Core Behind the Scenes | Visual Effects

Hi, I'm Cedar Vickery. I'm Jeremy Vickery. And this is the behind the scenes of Core's visual effects.
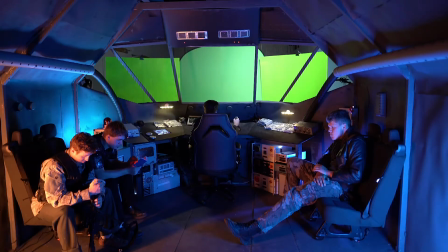0:04 So for this couple of visual effects where I'm masking out the window,
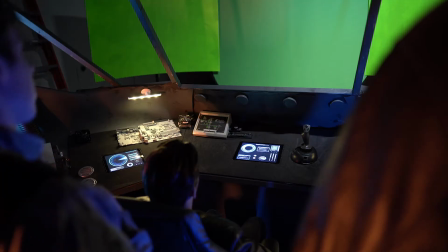0:09 it was actually really difficult because it looks like there's a green screen, so it seems like it'd be super easy, but the green screen,
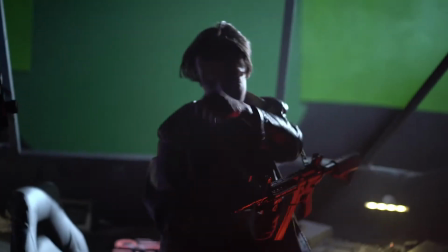0:15 we didn't get it big enough, so it doesn't cover the whole window spread. Most of this was hand done.
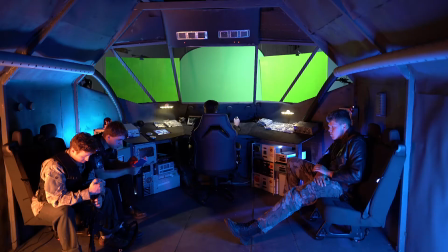0:20 And then I threw in some glass textures and a couple cracks and some dirt, and then I flipped the video to make reflections. And the hardest window shot was the one where the ship was already crashed, and out the window you could see some trees in the background.
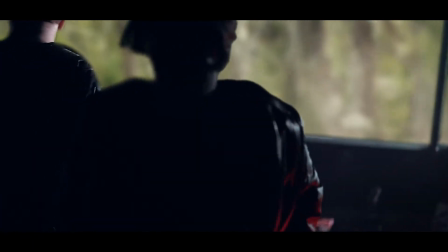0:36 That one had a lot of camera shake, so there's tons of movement that I had to mask out.
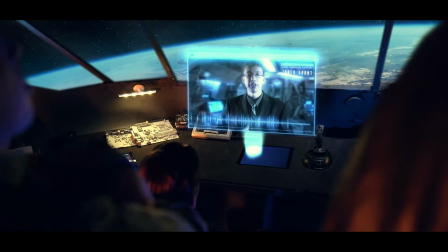0:41 The other shots were a lot slower. So I have a background in animation.
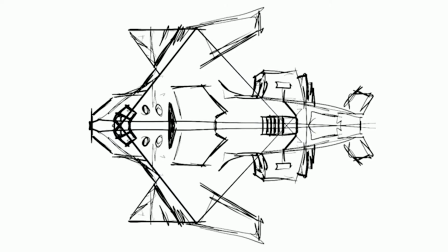0:47 So I did some sketches and came up with a look,
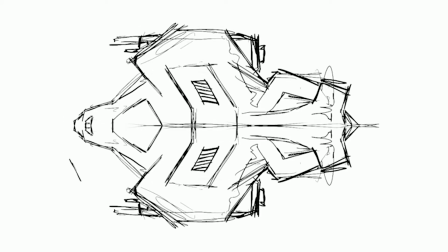0:52 or did a lot of research of a bunch of different images online from different movies, and came up with something that both Cedar and I were happy with for the design of the spaceship.
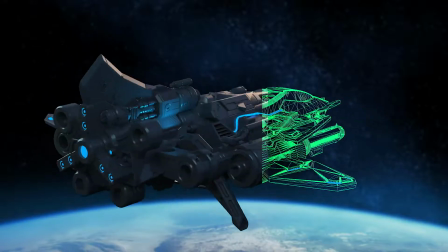1:01 I made 3D models in Maya of both ships, Grant's ship and the Mercenaries ship.
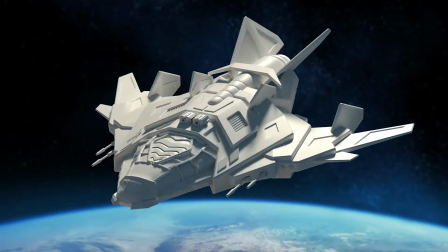1:08 And it was a really fun process to build. It's sad that they were in so short.
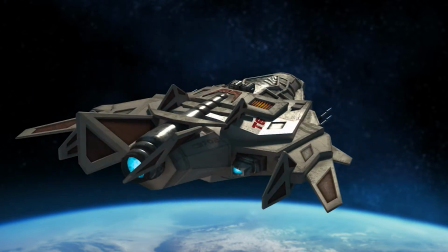1:13 We didn't want to, when Cedar and I were talking through ideas, he tried to keep the visual effects to a minimum.
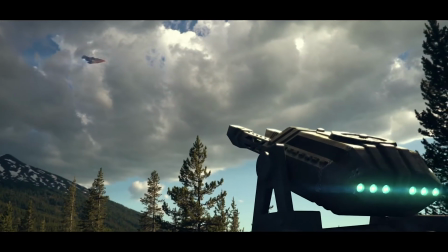1:20 And we actually added more shots, kind of experimented more once we had something. We spent all the time modeling and texturing this spaceship, so we might as well use it.
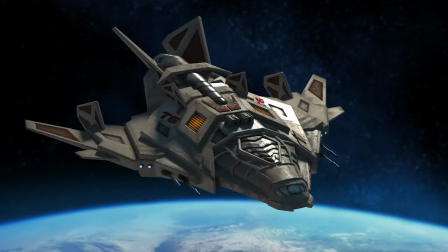1:29 But we want to show you here the models up close, and you can see all the detail that was put in.
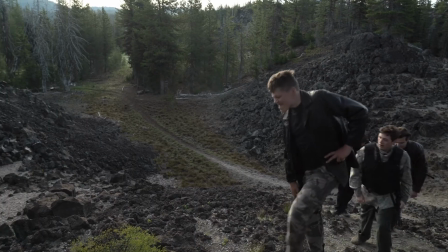1:33 The challenge that I didn't think of, when we were on set, it's let's try a pan where the characters walk in front of this burned ship.
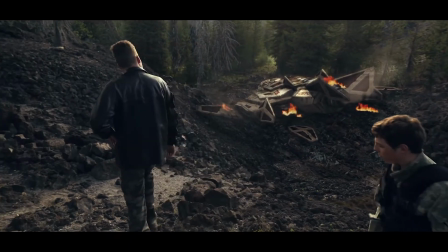1:40 On set, I thought it was totally impossible, and I'm like, do we even get this shot?
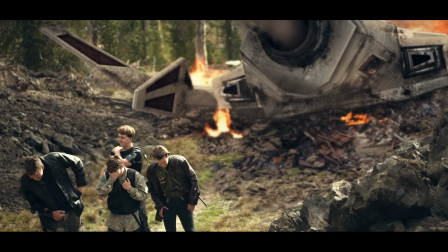1:45 We should just, let's just throw it out, just do the tripod only one, because I knew we could do the tripod only one.
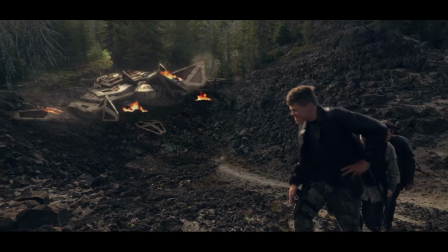1:51 But I'm glad eventually, because with the end result, I'm really glad that he advocated to still get that shot. We just tried it and see if the camera could move, and I realized there was a lot of lens warp, so I couldn't just do a static background. I actually had to de-warp the lens in order to get the matte painting that I did.
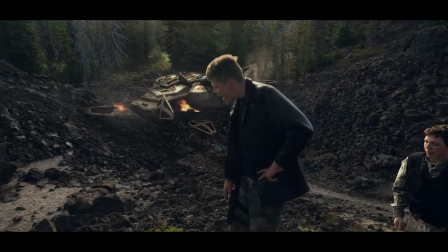2:06 I did a single render and then matte painted and then put in fire and smoke and all these elements into it. I had to do the mask to cut out the characters in front of the ship so that, you don't see the ship in front,
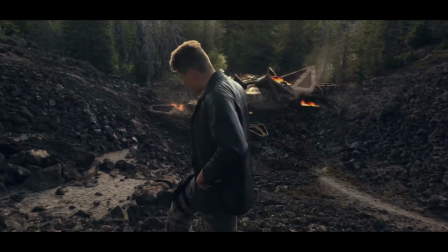2:19 as you can see in the one little part. But that took a long time because I had to cut them out each frame and slowly move by and click
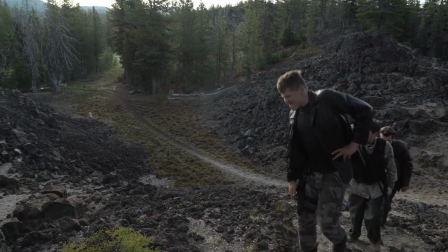2:26 another frame. Quite proud of the result in the end, but it was a lot of work, and there was a lot of moments that we thought this might not work.
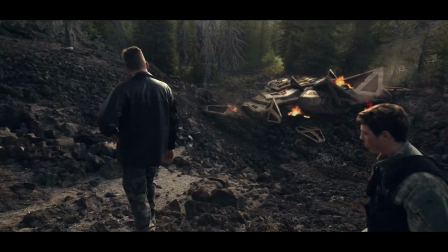2:32 I might not have the skills to be able to pull this off, but in the end I think it's one of my favorite shots. So in the film,
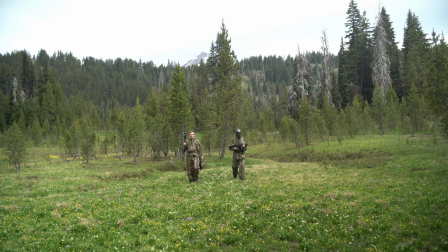2:39 whenever you see more than 2 of the Athian characters,
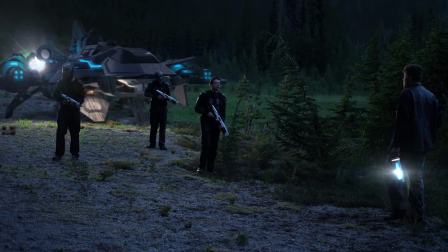2:44 with the camo and stuff, or 2 of the GCG characters, those kind of with the black armor and all that, we only ever got 2 outfits.
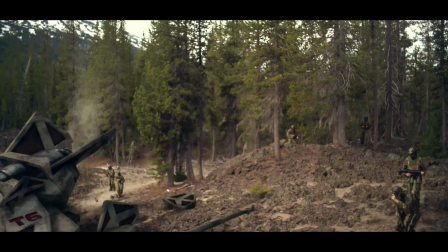2:52 Anytime there's more than 2 outfits, we actually did the video 4 different times in different positions to, fake it in camera. Kind of like taking a photo and then using scissors to cut that photo into pieces and then gluing it all back together.
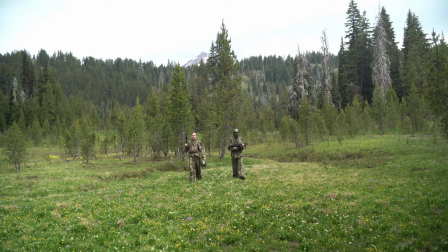3:06 It's basically what I'm doing, but with video instead. And because you have to do those shots on a tripod, then I threw on a little bit of camera motion, so the camera just slightly moves just to help really sell that effect.
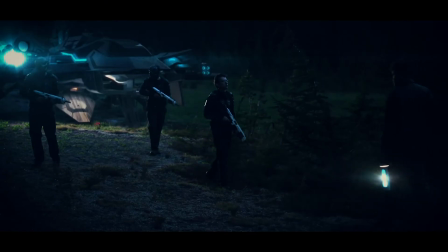3:17 And we actually, on set, because we knew we wanted a spaceship on this shot, we actually brought out a big light beam. So the light that hits the rims of the actors and kind of is on the ground, that's an actual practical light that we had on set.
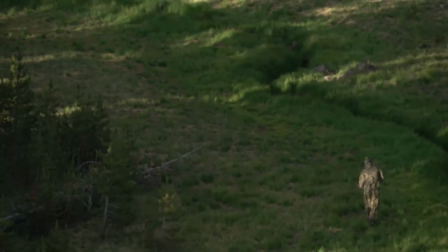3:29 And then for this shot, I did a bunch of weird kind of cool rim with the black,
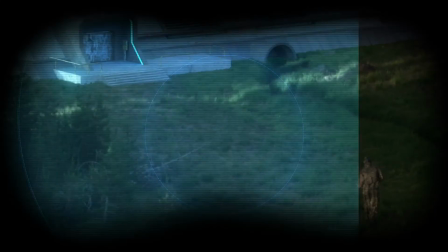3:35 and then some extra different little HUD elements. And then I also put a bulge warp so that it looks like it's kind of that warping of a lens.
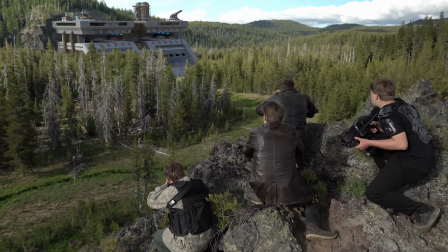3:43 And then the actual door area was modeled by Gooch.
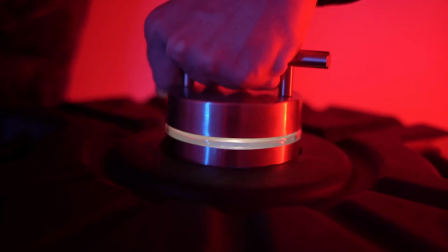3:47 And then for any of the shots with the core in it, you can actually see the contraption that we used to hold the light in.
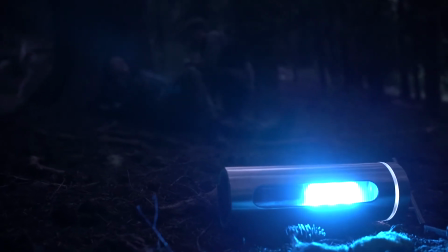3:54 It's this weird bit of foam, and it just looks really bad. So I, used just bright white light, added some glow, added a flare, and then I was just experimenting with stuff and threw in electric beam to really give it some life and volatility.
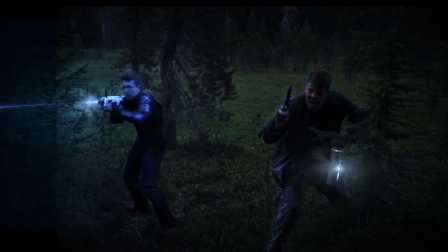4:09 For all of the nighttime shots, we shot it, during twilight, so we could do, kind of that day for night style of color grade.
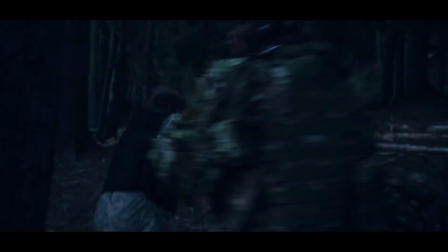4:17 So I, just darkened the video first, then I threw on a kind of vignette to make the edges darker.
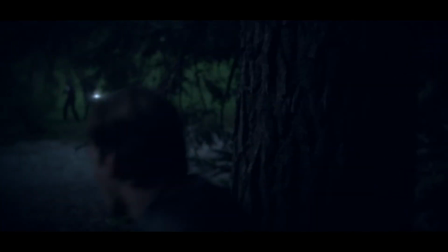4:23 And then some of the shots, there was kind of this sky in the background,
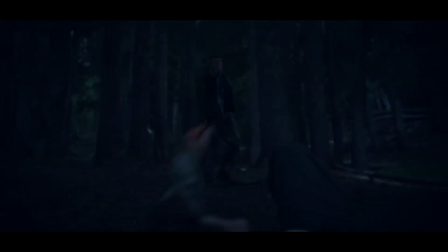4:28 so I basically did a process where I deleted the sky so it was darker, because it was pretty obvious on any of those shots.
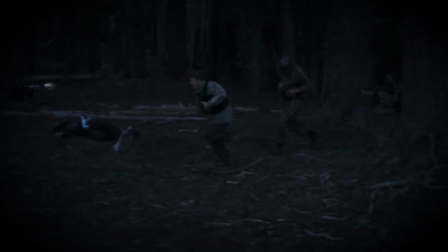4:34 And then the shots where they're firing guns, to really help sell that kind of it's really dark out,
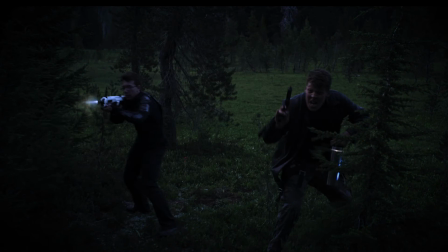4:40 I added in glows where I went around the gun, where would the light bounce and hit if this was an actual light source?
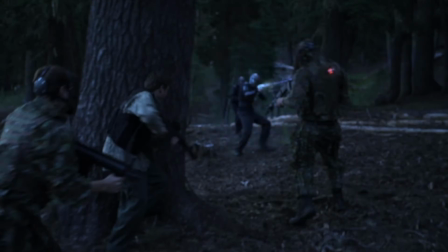4:46 And then I went in and I basically increased the brightness on the edges of the face, changed maybe the color to blue or on the GCG laser weapons.
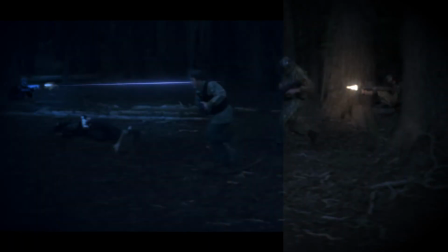4:54 So that way you kind of get like, oh, the gun on the side, you get a warm glow on the side of the face and the nearby actor, a bit on the ground, a bit on that tree,
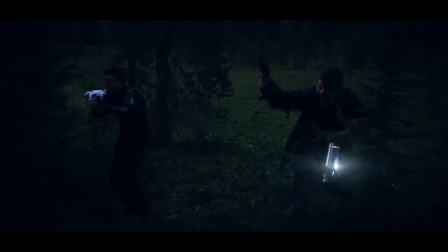5:02 all that kind of stuff to help really sell the effect that these, you know, weapons produce a lot of light.
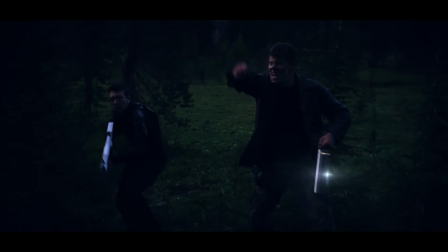5:07 I really like seeing just the visual effects layers with like the blasts and all that, and not the actual video layer, which I think is cool to kind of see what did I actually do for the glows and things like that.
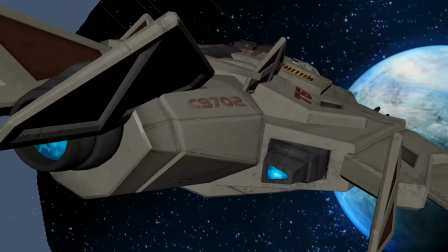5:20 And then this is just a series of just some of the first showing off the temporary version,
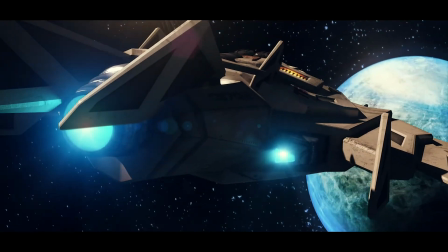5:25 because as we were trying to edit the film to figure out the flow and how it edits,
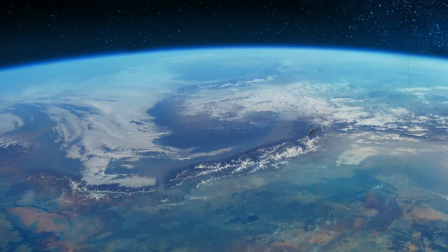5:30 we threw in some just simple visual effects, temporary stuff, and then we went back and,
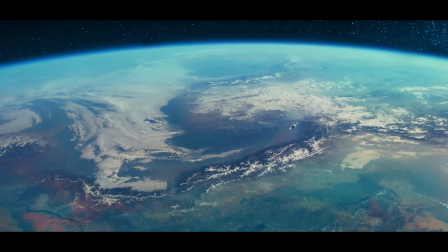5:35 you know, finally rendered it, because rendering takes hours and hours and hours, like sometimes even days to render a single shot.
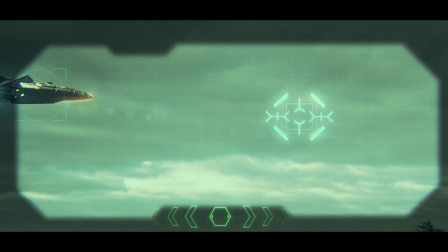5:40 So we did some temporary stuff. At one point we had like clips from like Star Wars and other big series where we just ripped them away
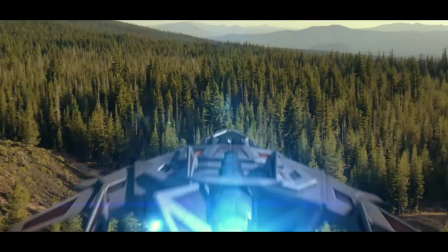5:48 from those big series and threw those in just as a like, there's gonna be a spaceship shot here,
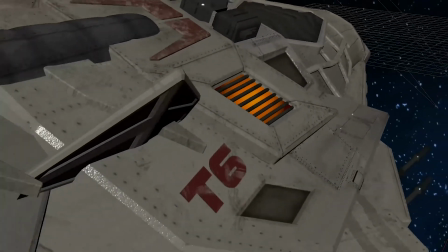5:54 but don't know what it is, and then we went back and did our own temporary stuff. So this is some of the stuff. It's pretty funny,
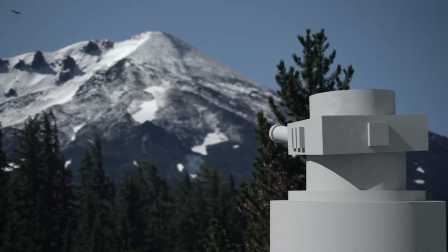6:01 particularly my really early animation of the turret where both the model was really simple,
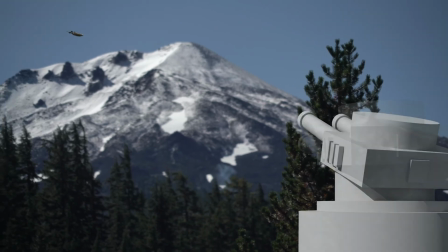6:06 and then I just basically did an opacity switch between the two positions. I really like that. Anyhow, that's a little brief visualization of what we did for the visual effects. Thanks for watching.